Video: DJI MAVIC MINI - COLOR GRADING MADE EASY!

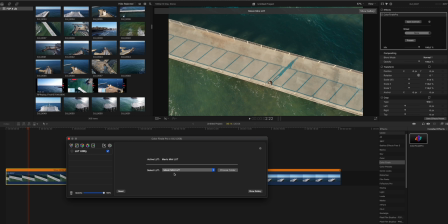[4:32]
That's the LUT, and it's purposely too strong. It's too saturated, is too yellow even. So that's in order so you can use it in any type of footage. You can always just lower the opacity of this specific LUT,
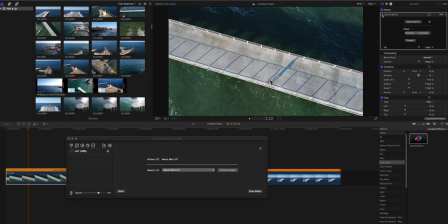[4:52]
and I personally tend to use it at about 70%, and already we can see the difference. Check this out. It definitely changes the colors. It adds a little bit more yellowish tones, so I'm definitely going for the teal and orange type of look.
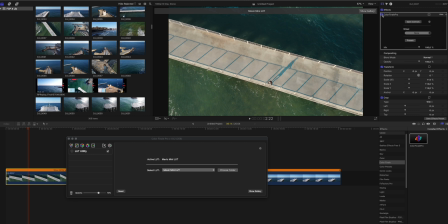[5:10]
and you will see that in the upcoming clips too. So like I mentioned, I don't like the color of the water, so there is something very easy that we can do, and that is to click here on the 6 vectors, and this allows us to change specific values of specific colors.
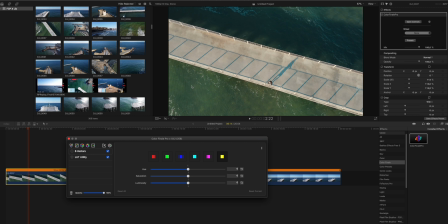[5:28]
So in this situation, I want to change the value or the look of the green color. So I'm going to click on the green and change the hue to something more bluish. And right away, you see the difference. There is a massive difference.
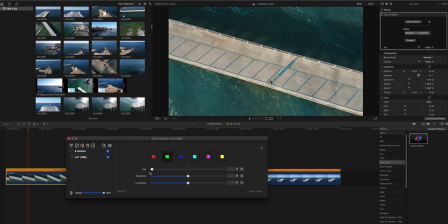[5:44]
Of course, you don't want to go completely overboard to here because it just doesn't look that natural, but I will leave it to something like this. And the good thing is you can play with the saturation as well. You can just make it in a way that looks best for you,
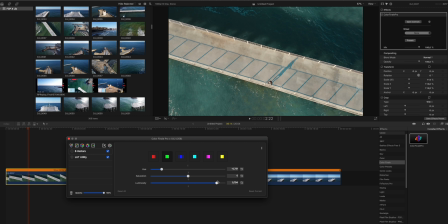[6:03]
and you can also change the luminosity, which is the lighting of this color. If you want to, you can adjust different looks for the different colors as well, but for this specific clip we only needed to change the look of the green tones.
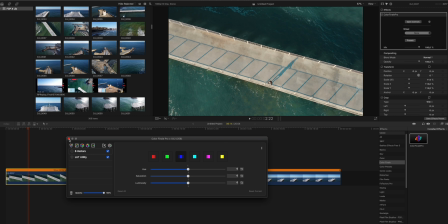[6:18]
And that's it. This clip is already done.
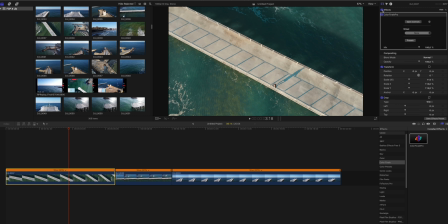[6:23]
If you see here, if I remove all the effects, this is before and this is after. And I quite like this difference.
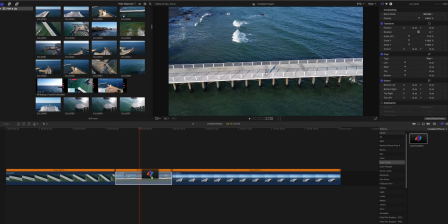[6:32]
For the next clip, you are going to see even more differences being added to the clip, and we'll just do the same procedure. Open controls, go to the LUT utility, load our LUT, change it to something around 70%.
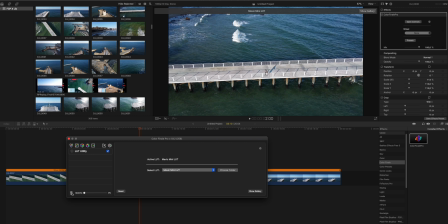[6:49]
Of course, you can go a lot lower. So here is without any LUT, and here is with the LUT at around 70%. I think it makes a whole lot of difference, especially in the color of the water.
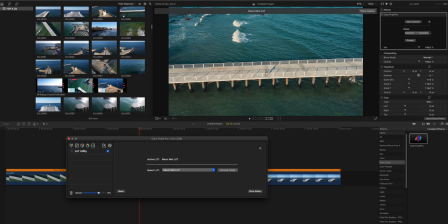[7:01]
And check out these pier legs, or I'm not sure how they're called, but check out the difference in the color. It just gives them so much more presence and looks a lot more cinematic.
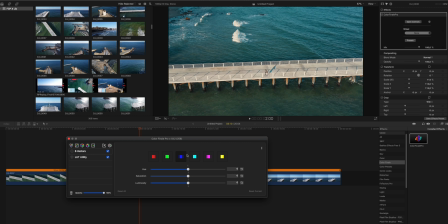[7:16]
So here we can do the same thing, and something which I like to do is to change the hue of the blue, and the blue in the water especially needs to be adjusted. As you can see, we can go a bit more to the teal color, and we can just lower the saturation,
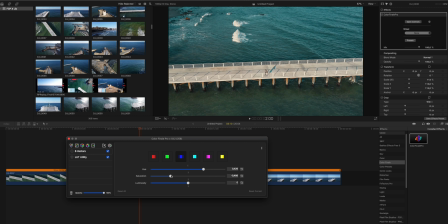[7:34]
and that makes it look a lot more cinematic in my opinion. It just looks a lot more appealing and just better looking in my opinion compared to the original color of the water, which is right here. I personally would always go for something like this.
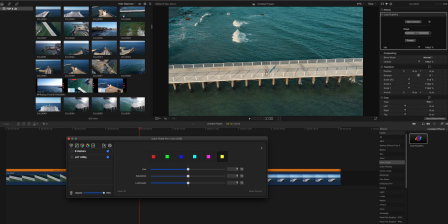[7:52]
And of course, if you want to, if this is too strong for you, you can lower the saturation of the yellow part, and you can see the difference it makes, or you can just oversaturate it if you want.
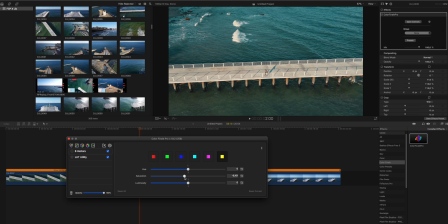[8:04]
The key is to not go completely overboard, and just make sure you are making small tweaks, small adjustments. They make all the difference in my opinion. And finally, for our third clip,
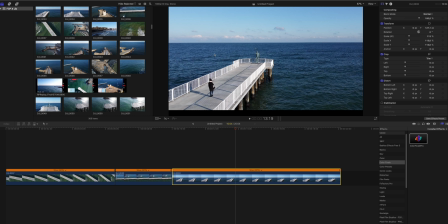[8:18]
I just really don't think the color of the sea is that good looking, and also here the pier is just too boring, too plain and boring. So we'll do the same thing. Once again, we're dragging over Color Finale Pro.
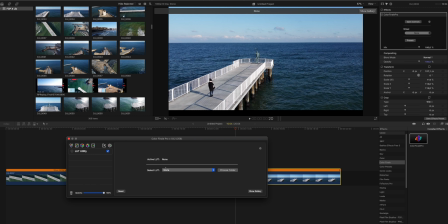[8:33]
We're going to open the controls, load our LUT, and there we go. We have a huge difference already.